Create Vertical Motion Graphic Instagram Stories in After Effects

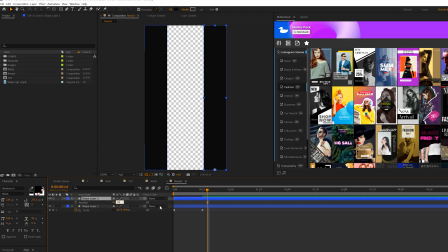247s
Then we hit R on keyboard for rotation, set to 180 degrees. And then we'll just make sure it's moved back at the top. So now we'll have this animation like so. Then we do the same thing for the top and bottom.
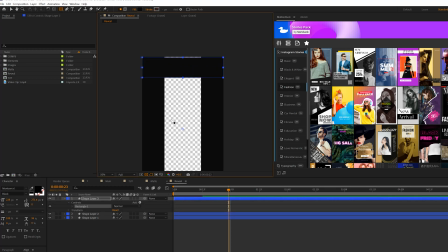258s
So you'll animate one of these, lines from the horizontal perspective. And as before, we'll grab the pan behind tool and make sure it's set to one of the sides.
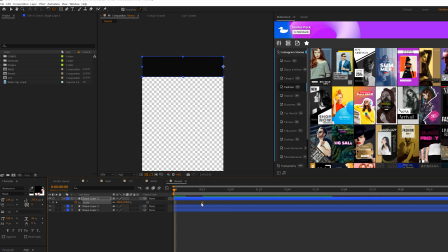266s
And then once again, you'll scale this by hitting S on keyboard, move the keyframe forward, break the chain, set the X value of the scale to 0%.
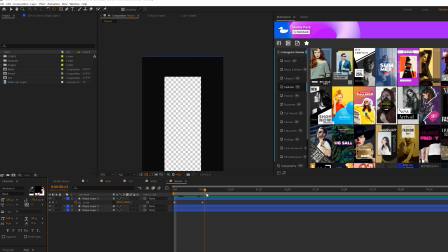274s
And now you'll have a line like this, beautiful.
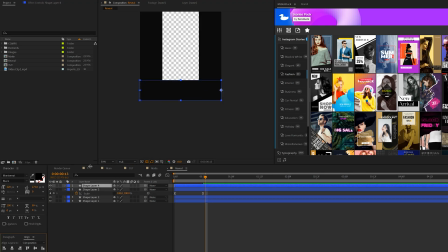276s
Make them easy keyframes, duplicate the layer, move it to the bottom, and then we can just rotate this 180 degrees and move it back into place.
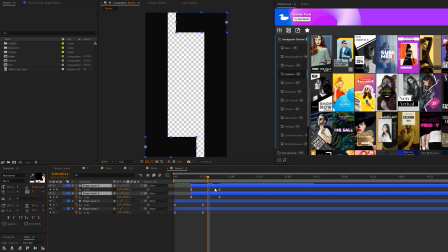285s
Then the only thing I wanna do here is offset our layers in time so they don't all come in at the same exact moment.
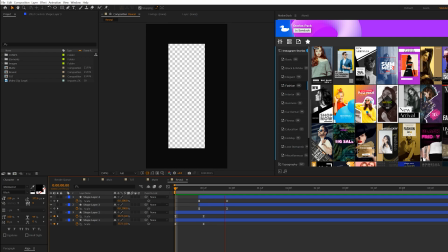291s
Beautiful. So here's what we have. And then I want to add one more element to this. So what I'm going to do here is grab the rectangle tool. This time around, We're gonna set the fill to none and the stroke to solid color.
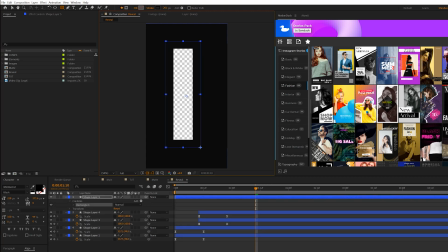302s
Then I'm gonna create a rectangle to kind of just close in on the center by a little bit and make sure it's centered in our composition. And then I will just bring the endpoint in, you know, a little bit after the animation's done. So here we have it, everything comes in, and then it just does that. And that's exactly what we want to do, because I want it to be a jarring, you know, sort of cut animation.
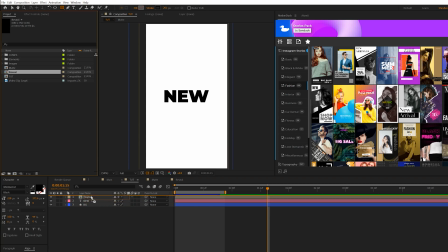320s
So now that we're done, we'll go back to our main composition. We'll bring a reveal comp into here, and we'll make sure we offset in our timeline.
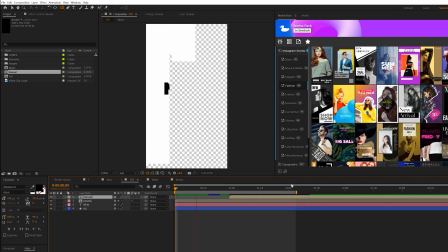327s
So then we have some time here to see what's going on. So our original title comes in, and then this animation happens.
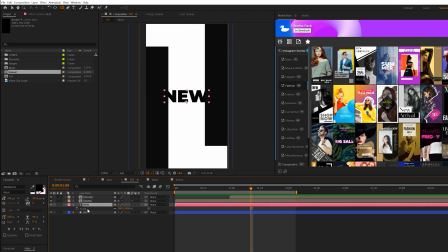333s
So one thing I'd like to do is grab our text title layer, hit S on keyboard for scale, and right when it's about to get cut off, I'd like to add a keyframe for
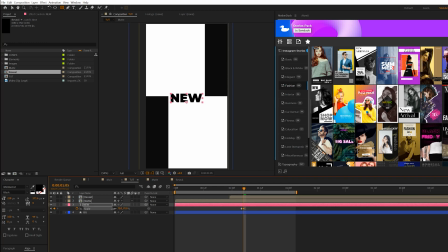339s
scale, move forward by one frame, and scale it down. And I'll create that really cool jarring animation.
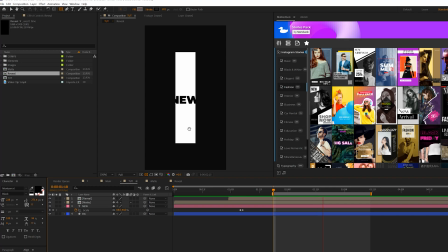346s
Beautiful. Also, right when it closes up on the title, I also wanna make sure it scales down with that as well.
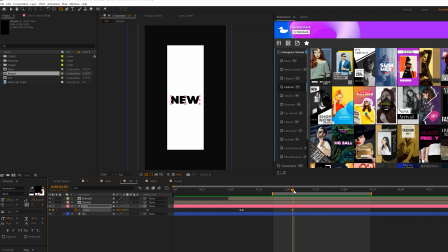352s
So one frame right before that happens, we'll add a keyframe for scale, move forward by one frame, and just have the title go down as well. So it's all said and done, we'll have some animation consistencies within this opening graphic.
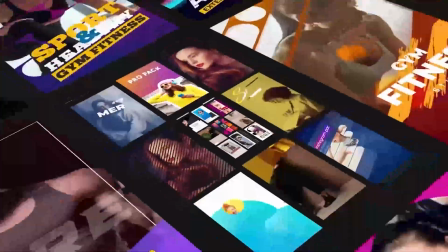365s
Since we're doing vertical video motion graphics, this is a great time to briefly mention our Stories Pack here for After Effects.
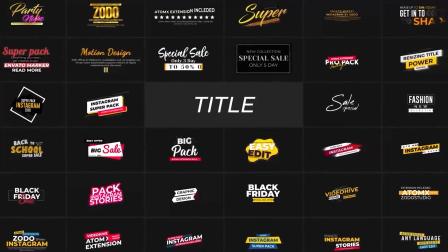371s
Instead of creating everything from scratch, you can use Stories Pack, which contains a total of 1,200 templates and 300 vertical video motion graphics.
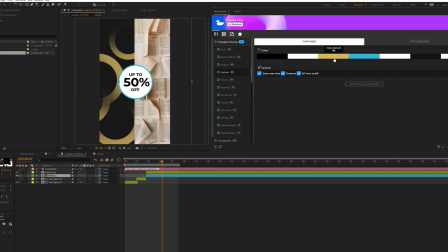380s
You can browse and apply templates right here into your project. From there, you can change the text and you can drop in a picture or a video and then you're done.
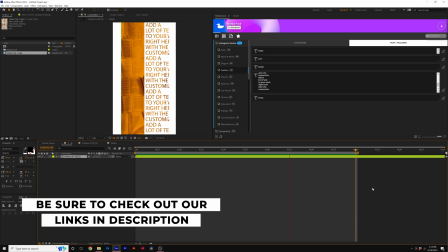387s
You can check out the entire pack right off our website with that link below and start saving time.
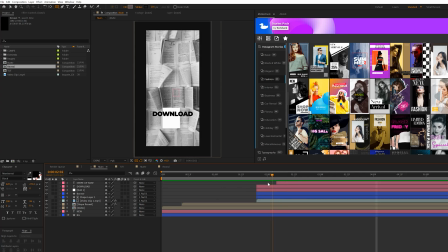392s
All right, so next up, I want to add a video or a photo or some sort of background that you can insert into your edit.
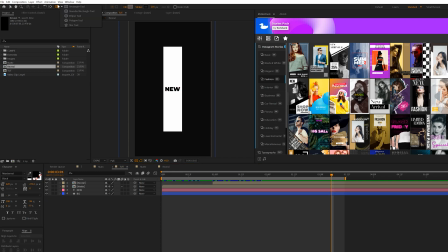398s
So to do this, what we can do is grab the rectangle tool. We'll make sure fill is turned on and we'll turn off the stroke.
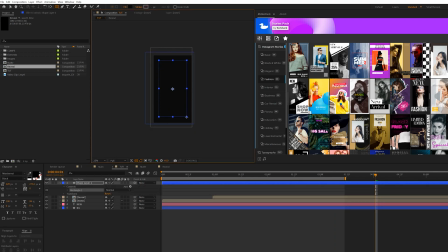405s
And I'm going to just create like a rectangle like this and make sure it's centered in our composition. All right, and then I'm gonna go ahead and bring in our video footage or a photo, and I'll make sure it's gonna be underneath that shape layer that we just created.
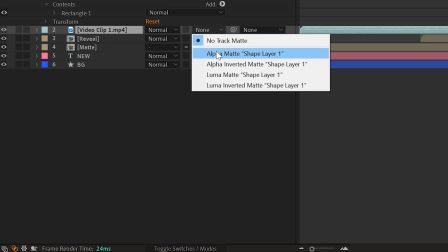417s
I'll toggle switch to modes and set the track mat to an alpha mat. This way I'll take the form of that rectangle perfectly.
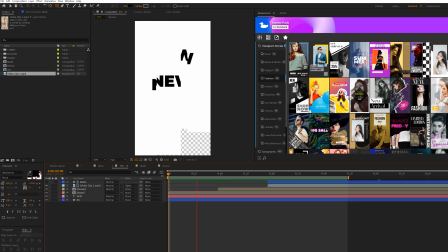424s
And then simply we'll move these layers over. So then we'll have our original opening here, and then it'll just cut over to this.
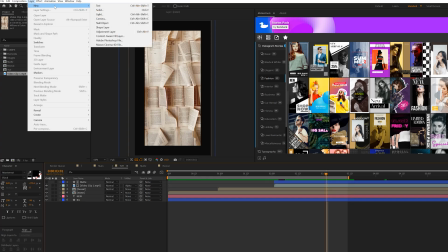429s
Now it's a little bit underwhelming. So what I'll do is come here to layer, new null object, and I'll parent both of these layers to the null object.
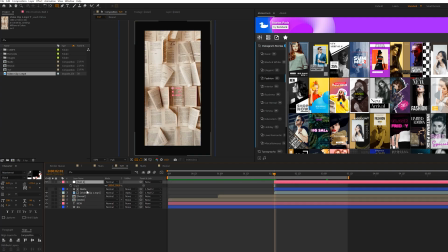437s
And right there, when these come on, I'll hit S from my keyboard for scale, and we'll add a keyframe for this. Maybe we'll actually make this a little bit larger, like so, and then we'll move forward in time by a little bit and set it to 100%.
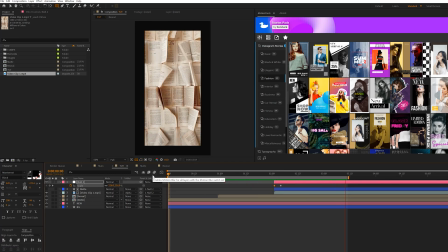451s
So this way, we'll have our original reveal on here, and then it'll kind of continue that flow of animation to our sequence here.
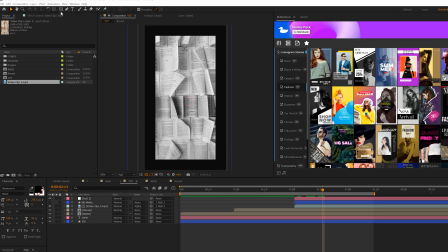458s
All right, so now the last thing we need to do is create the final titles here. So since we're working with a background video or a photo here, I like to just grab the rectangle tool. We'll set it to white because we're keeping a black and white theme. And I did put a tint effect on our background footage. Obviously, that's up to you. So what I'm going to do is just draw out a rectangle to go across our composition like this.
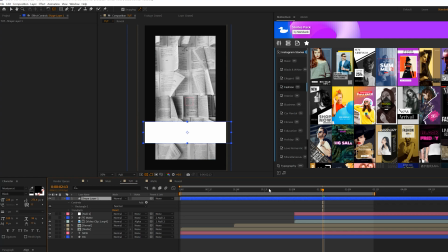478s
And I'll make sure the pan behind tool is centered up. And one thing I'll do is I'll parent this to that null object as well. So then it'll hold that same animation. And we'll make sure that this is large enough to fit what we want here.
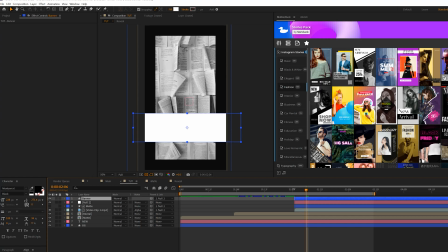490s
And then, of course, bring in the endpoint. So it all comes in at the same exact moment.